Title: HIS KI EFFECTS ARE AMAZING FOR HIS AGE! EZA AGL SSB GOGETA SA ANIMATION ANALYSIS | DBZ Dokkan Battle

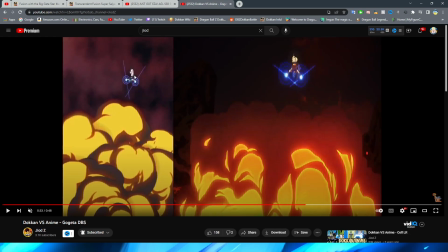(31:14)
You can literally see the ghost of the next pose right as it gets into the next shot that they want to do right
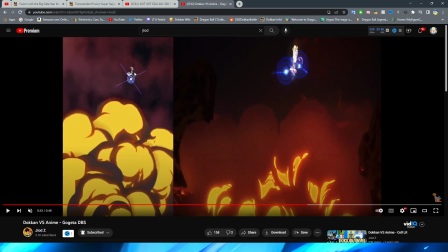(31:21)
there you can see the sort of ghost effect of it a little bit of a blurred asset here to kind of represent the spin and then a little bit of
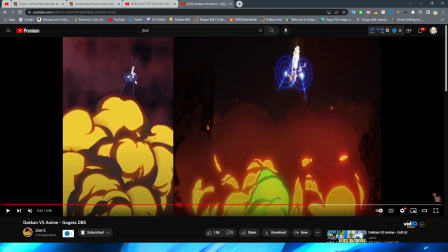(31:28)
a more ghost and some spinning there to kind of transition into the next asset again some very blurry stuff up here and it really helps with this shot that it's so far away that it's hard to tell that these type of things are happening right i think that's definitely an advantage that they
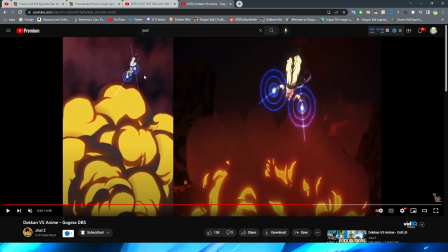(31:44)
have for this but again they use a little bit of more blurry assets for the spin for this and you finally have goji to come down
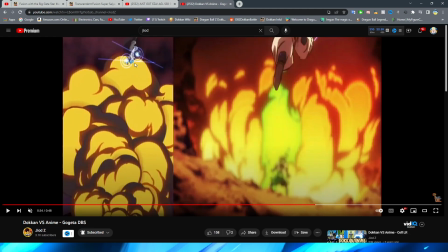(31:51)
right where they actually have him properly pretty much just move down they use a definitely a little bit of blur there to kind of make your eyes
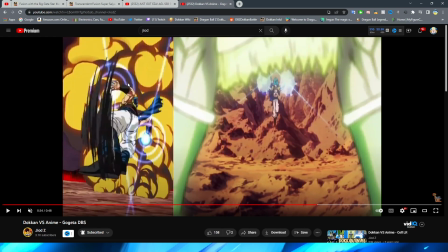(31:59)
be tricked that he's actually flipping down like that but my whole
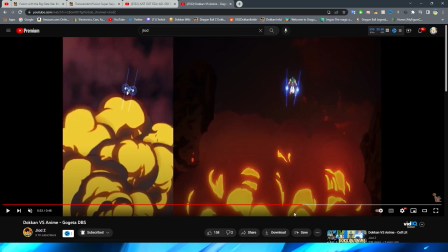(32:04)
point of talking about this section in such depth is i want to take a look at it in the full-time speed right obviously the broly movie version is so fluid right
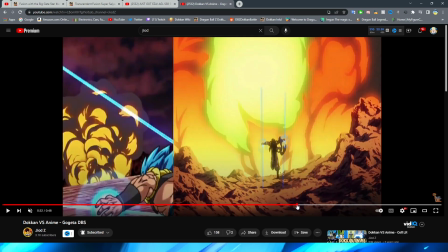(32:14)
but for the time for dokkan this is so impressive
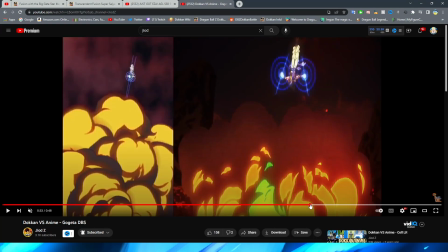(32:20)
and it looks quite fluid if i do say so myself right they do a very good job of using all of the
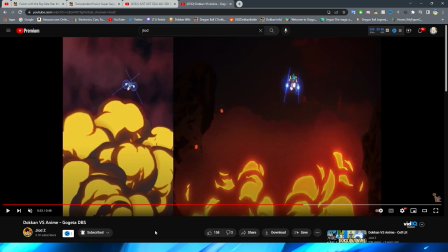(32:28)
you know pieces of this to their advantage the fact that it's far away using some blurry assets right even the little bit of the fading and the way that they have
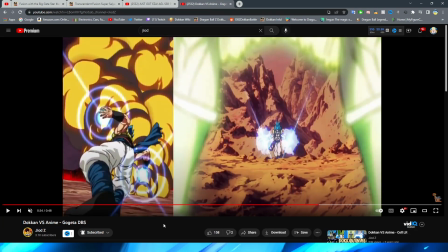(32:36)
it move to give you a very nice effect of gojita actually flipping around i think for the time that is pretty impressive if i do say so myself i quite like that shot a lot i was very impressed when i saw that for the first time so then we have gojita land and
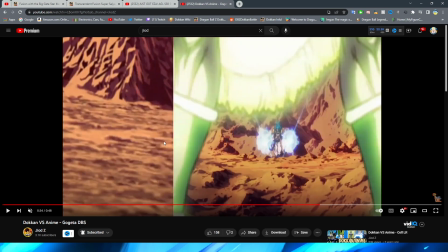(32:52)
you do cut to this shot here where obviously it is the ground and then right you have gojita come into the frame and even though gojita definitely
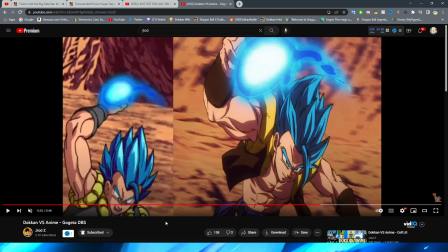(33:00)
doesn't look the best here right like the updated version of this essentially which is basically just like the tech gods definitely is a better looking version
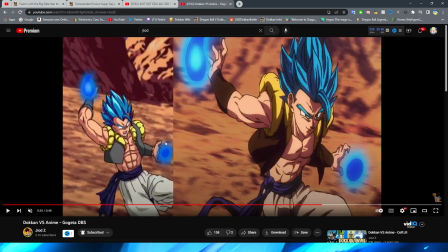(33:08)
of this however I think the key looks really good here they definitely nailed the way that it looks I think and for the time the
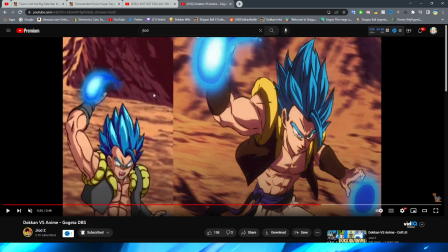(33:16)
background perspective is not only very accurate to the movie but just super impressive with the way that they make you feel like the background is actually spinning behind
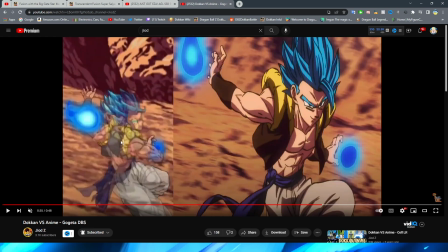(33:23)
Gogeta despite this asset you know never really turning until obviously here where they have a huge fade when
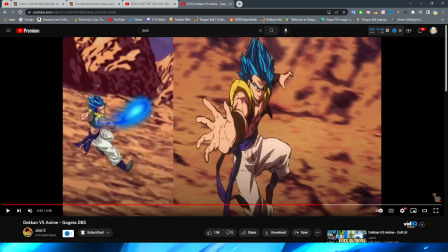(33:29)
he throws it forward you know to then whip the key blast as it kind of moves and again Again,
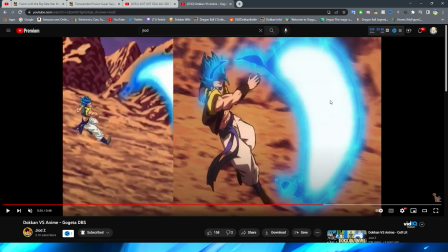(33:35)
super crazy attention to detail on Akatsuki's part with getting those very dynamic movements of the key, which is something that I absolutely adore about the Rowling movie.
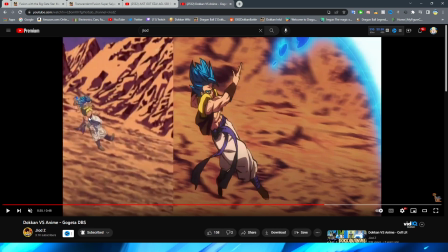(33:44)
Very, very cool. Another fade here. Again, I feel like if this was a modern animation, you wouldn't be seeing as much of this.
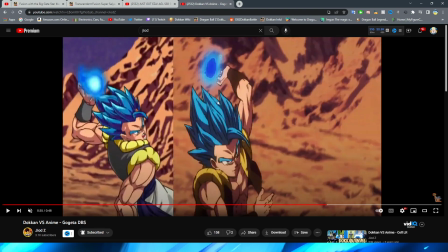(33:51)
But you do have him then wind up, which is basically like this shot, right, with him throwing it forward.
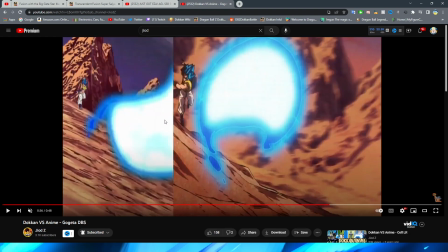(33:58)
Again, a little bit ad-lib from the poses that he takes in the movie, but still a very good representation of the scene overall.